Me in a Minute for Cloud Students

Hi, welcome to me in a minute introduction video for off-campus students. We are the video producers for me in a minute and this clip will help you make the best quality video for your me in a minute so just follow these simple steps.
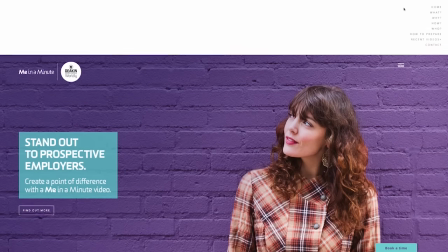0:20 When visiting our me in a minute website you can click on the how to prepare link and you'll find documents to help you prepare your video.
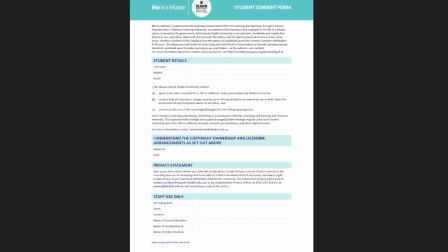0:28 The first document is a student consent form. It is important that you print this out and fill out all the information and email it to us.
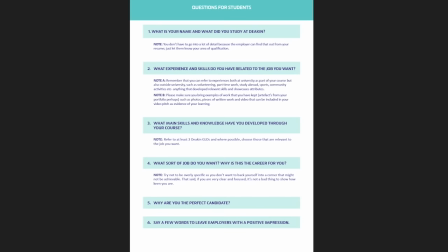0:35 The second document is a set of questions for you to prepare for your video. These are good to have when you are planning your introduction. The third document is a more detailed instruction of what to cover in your video and how to make a pitch.
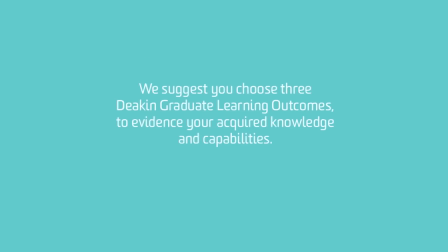0:48 We will now explain this in the following steps. Plan your script and choose three Deakin Graduate Learning Outcomes, also known as the GLOs.
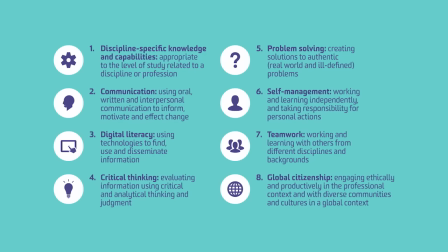0:57 These are the GLOs that you can pick from. This page is also available on the Me in a Minute website. Time your presentation to one minute, as people tend to go a bit overboard. Find cutaways that are related to your presentation.
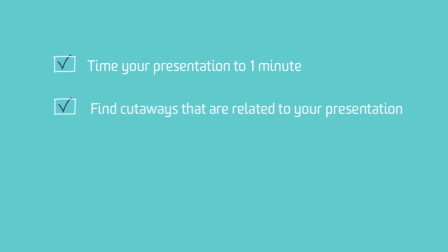1:11 This can include photos, videos and even certificates and your written work. If you need further assistance, watch previous videos from our web page as a reference.
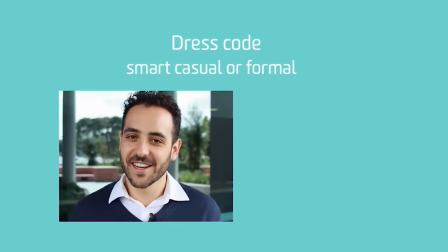1:24 The dress code should be either smart casual or formal as you want to make a good first impression towards the employers with your me in a minute video.
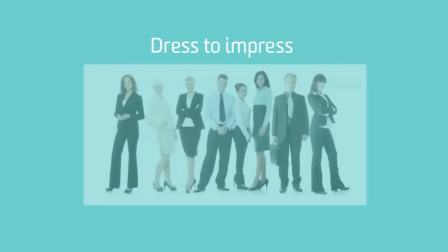1:32 If you have no clue what to wear, pick an outfit you would wear to a job interview. To make the perfect me in a minute video, find a location with an interesting background. Avoid filming in random places such as the kitchen or a messy room. Choose a well-lit location.
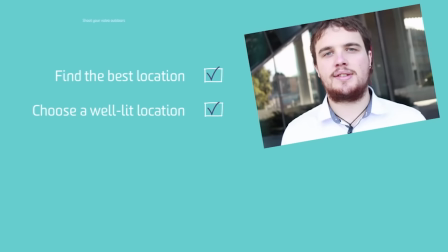1:50 If you can, shoot your video outdoors as it provides a good natural lighting.
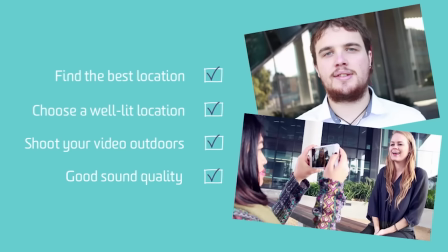1:55 A good sound quality is very crucial in making your me-in-a-minute video professional and effective. When shooting outdoors, make sure it's not too windy and shoot in a place with no loud noises.
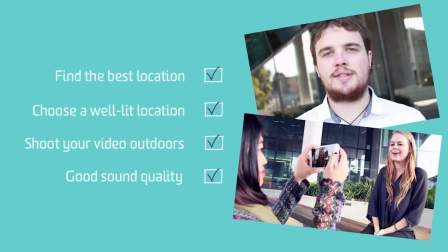2:07 Avoid mumbling and speak clearly and audibly so the viewers can hear you. Find your best recording device. This can be your DSLR camera, a webcam, or even a smartphone.
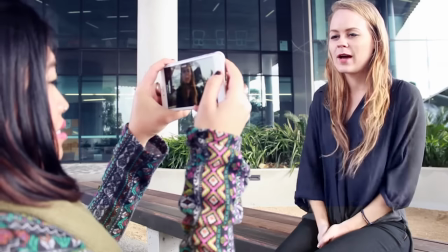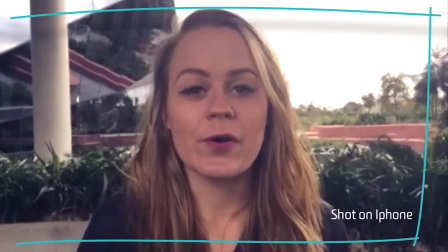2:29 Remember to frame your video correctly. You can put your phone on a tripod or somewhere stable to avoid the shakiness.
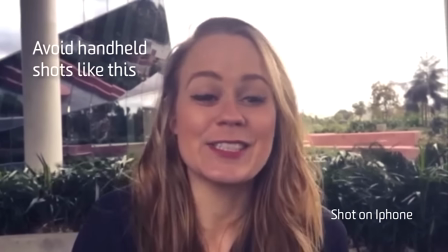2:36 You're shaking.
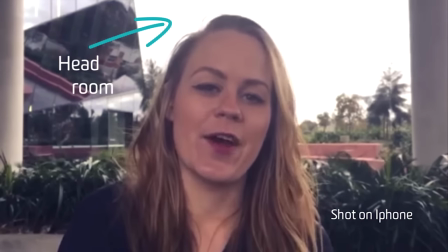2:41 Also, make sure you have enough headroom on top of the frame of your video. Here are a few things that you need to consider when filming. Avoid looking down in between sentences, as this can cause a problem during editing.
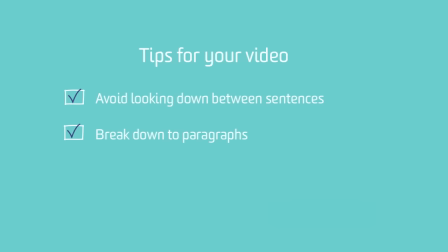2:54 If you can't remember the whole script, break it down into paragraphs. And most important of all, don't forget to smile!